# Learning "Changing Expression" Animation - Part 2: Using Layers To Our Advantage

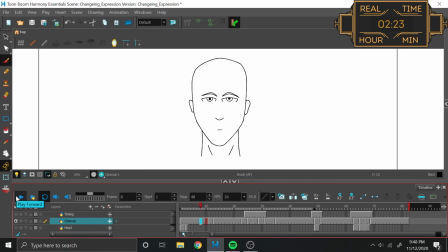(14:18)
And there you have it. So, let's see what we're working with here. I isolated this so that way we would only be looking at this one section that I actually finished all of the in-betweens for. So, looking here at what we actually have accomplished, I gotta say that the smooth movement design is pretty solid, although it's all very, very jarring.
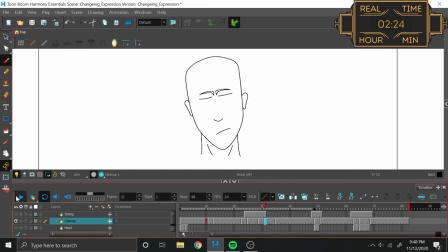(14:36)
Crow, how could something be jarring and smooth? Well, the actual transformation of the face to the tilt and the eyebrows moving in, the blink with the eyes being closed, all of those individual movements are nice and smooth.
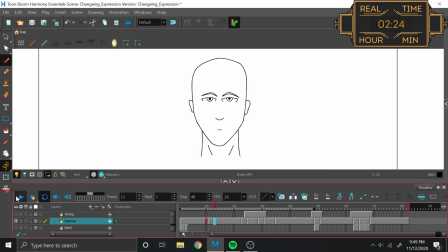(14:51)
However, the actual head lean forward just appears to suddenly start and then suddenly stop. There really isn't any easing in or easing out of that motion. And that's just not how people are when they move their head. I mean, it's understandable that you could see an ease in or an ease out when you're moving your arm, you know,
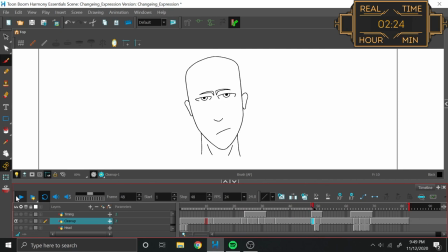(15:10)
a much larger appendage that really is at the mercy of momentum, but even something as small as a head movement, again, your body works into something and then works out. However, here, it's all very sudden. So I think the only way to remedy that would be either to add in an extra frame on either end,
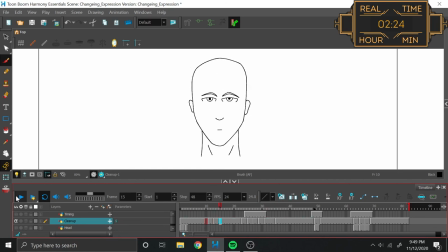(15:27)
or to have made these tweens favors in some capacity if I didn't want it to take that long in order to do. Other than that, I think I'm in a really good spot with this one here, and next time around we should be able to finish this up by doing the in-betweens for the last two sections there,
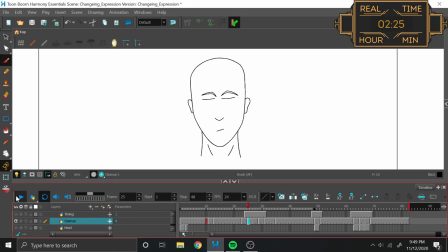(15:45)
and you know what? I think I will do some favoring for that other one. The other transition there looks like it has three frames, and I don't lose anything by trying favoring, so that way I can have a cross comparison between the two. So, with that, thank you all very much, and have yourselves a wonderful however long.
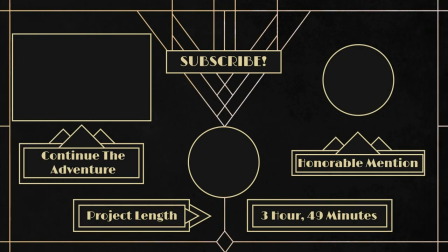(16:01)
Thanks a bunch for sticking around to the end of the video. I myself am not one for analytics, but the people who are say it helps a bunch. So here's a bunch of love for you as a well-earned reward. And while you're here, feel free to subscribe if you'd like to be kept up to date on new episodes. And this week, I gotta toss a shout out to Pinterest for all the wonderful reference images.